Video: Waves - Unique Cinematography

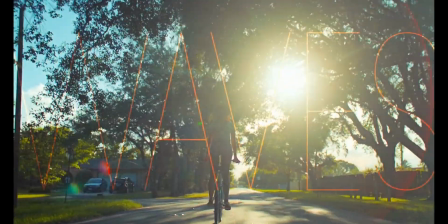Waves was one of the most visually striking and emotionally devastating films of 2019.
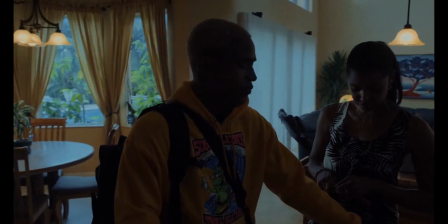Directed by Trey Edward Schultz and shot by Drew Daniels,
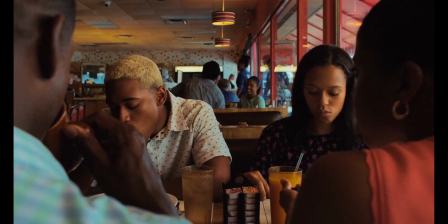it shows the story of a family from South Florida and the downfall of their son and the repercussions that it has on the family.
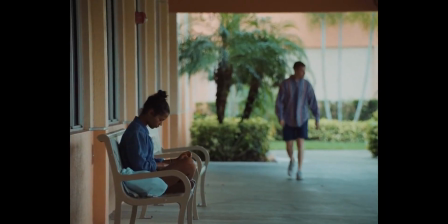In today's video, I'll be going over the cinematography of Waves by breaking down the film,
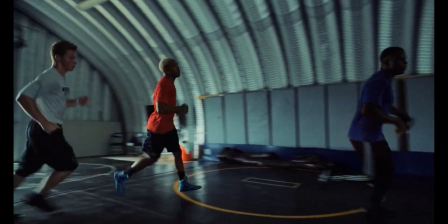talking about their use of movement and colour, as well as why the aspect ratio changes so much.
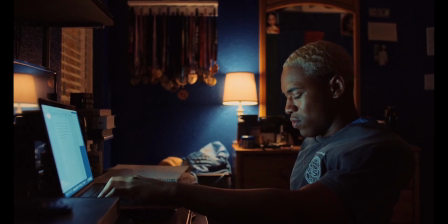I'll also be going over what equipment that they use to achieve the compelling look.
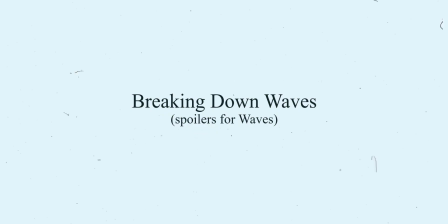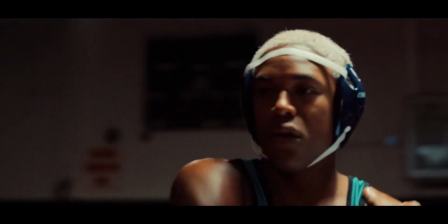If you're watching this, then you have hopefully seen Waves and know about the 180 that it takes halfway through.
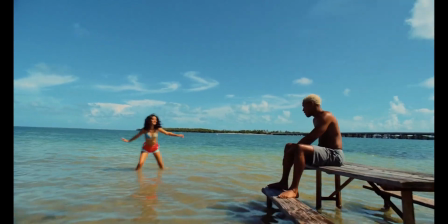I'm going to quickly go over Act 1, 2 and 3 and break down the highlights of each before I analyse the cinematography, but if you have seen it recently then go to this point.
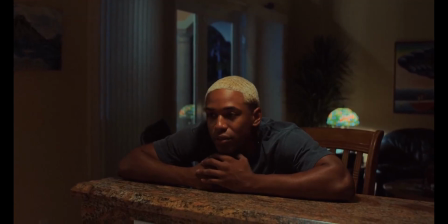Waves shows the life of a family going through a tragedy. We see the perspective of two characters throughout, both Tyler Williams and his younger sister Emily.
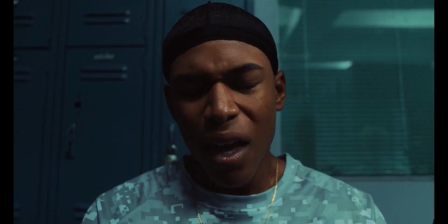Tyler is shown to be pushed in order to further his career by his father, but it takes a toll on him.
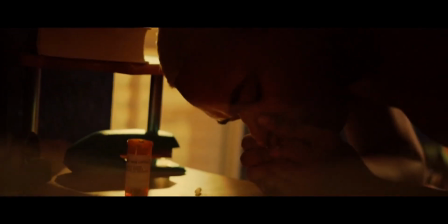He turns to drugs and alcohol after finding out that his girlfriend Alexis is pregnant, and that she decides to keep the baby.
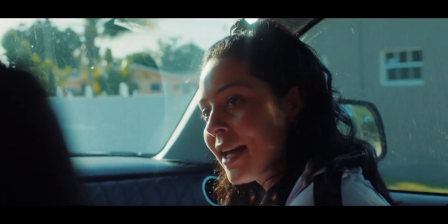They end up breaking up and Tyler's mental health starts to deteriorate after seeing her with other people.
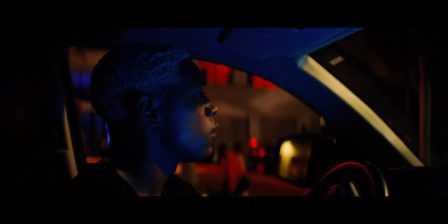The film has a sort of midpoint climax where Tyler drives to a house party to confront Alexis.
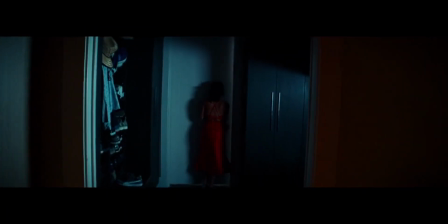He drinks heavily at the party and follows her into the garage where an argument quickly turns physical.
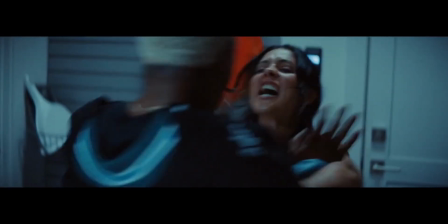He hits her, causing her to fall to the floor and hit her head.
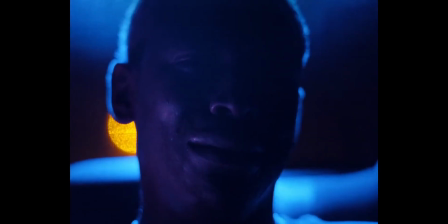We then find Tyler running away and driving home before being arrested, which is when we find out that Alexis has died from her injuries.
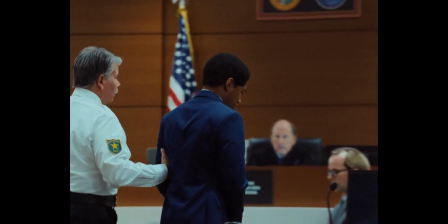He is sentenced to life with the eligibility of parole in 30 years. This is when the film takes a turn and we follow his sister Emily for the next hour.
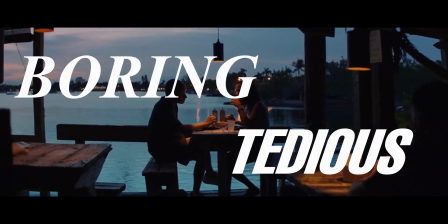Whilst this half of the film is often seen as boring or tedious, in reality it is showing you the effects that your actions have on others around you.
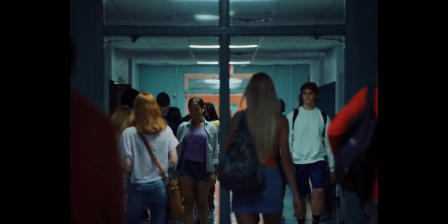We find Emily going through school and struggling with the fact that she could have stopped her brother and is now feeling guilty.
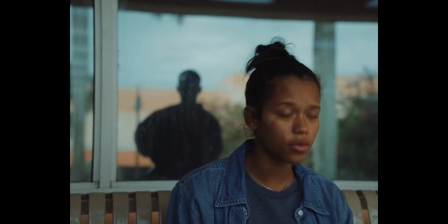She meets Luke, one of Tyler's old teammates, and he is able to get Emily to open up and talk to him.
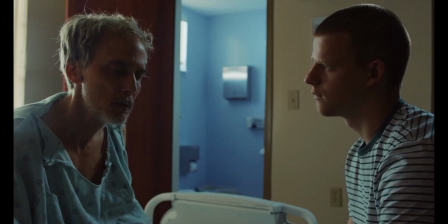She pushes for Luke to make amends with his estranged, dying father, which he does, and she consoles him after he dies.
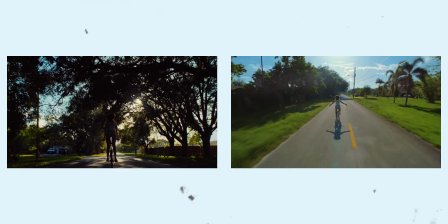The film ends with the same shot that we see in the beginning. Emily riding her bike down an empty street with her arms in the air.
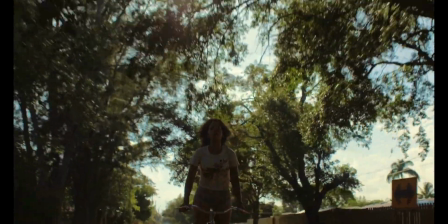She's finally free from the guilt that she felt from her brother.
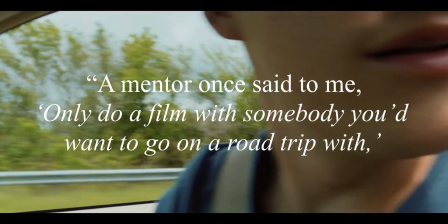A mentor once said to me, only do a film with somebody you'd want to go on a road trip with, and Trey is absolutely one of those people.
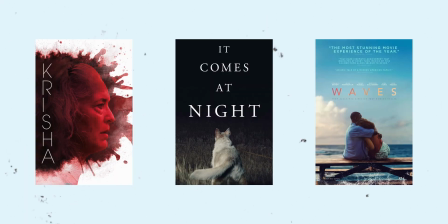Drew Daniels has shot every one of Trey Edward Schultz's feature films, and over the years they have gotten to know how each other work.
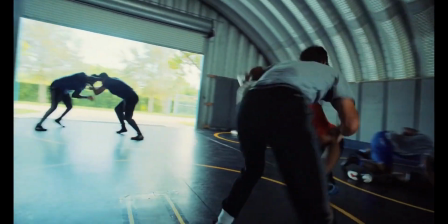The cinematography of Waves is both extravagant but still right for the story.
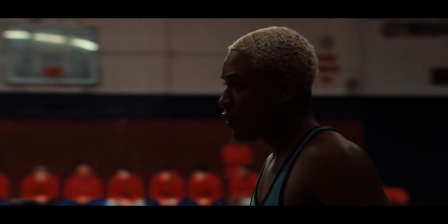Their wide use of aspect ratios throughout, or how they use movement, are all aspects as to why this film has some of the most compelling cinematography in recent years.
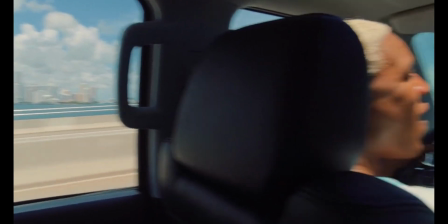Daniel's use of movement throughout Waves is unique. We range from frantic movement to slow and just to zoom in.
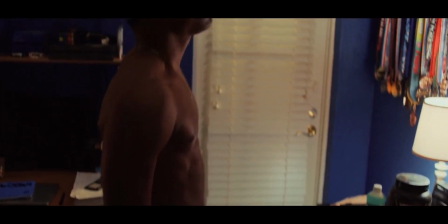Moving the camera is extremely important to Trey Edward Schultz though. In an interview about the cinematography, he said, "To me,
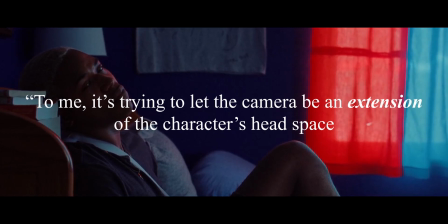it's trying to let the camera be an extension of the character's headspace, where they're at, internally, emotionally."
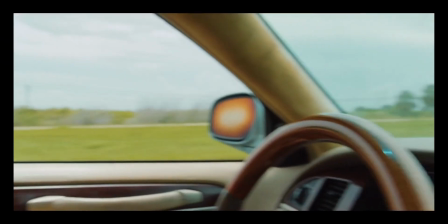The most memorable scenes throughout are probably those where we are thrown 360 degrees several times.
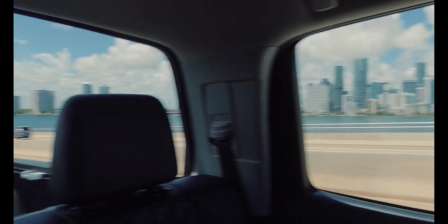It allows him to take the audience into the character's world.
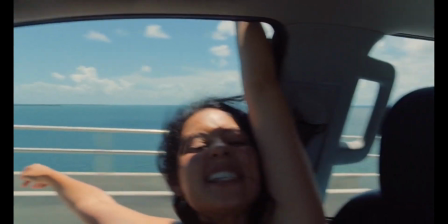When talking about why the circular camera movements are important to him, Schultz said, "When I was a teen, my room was my personal place, and then it was my car.
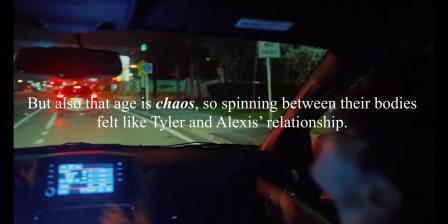Being in the car with somebody I love was ultimate freedom. But also that age is chaos, so spinning between their bodies felt like Tyler and Alexis's relationship.
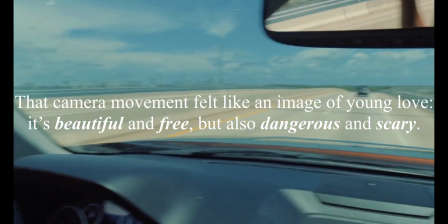That camera movement felt like an image of young love. It's beautiful and free, but also dangerous and scary."
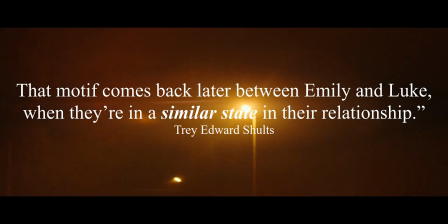That motif comes back later between Emily and Luke, when they're in a similar state in their relationship.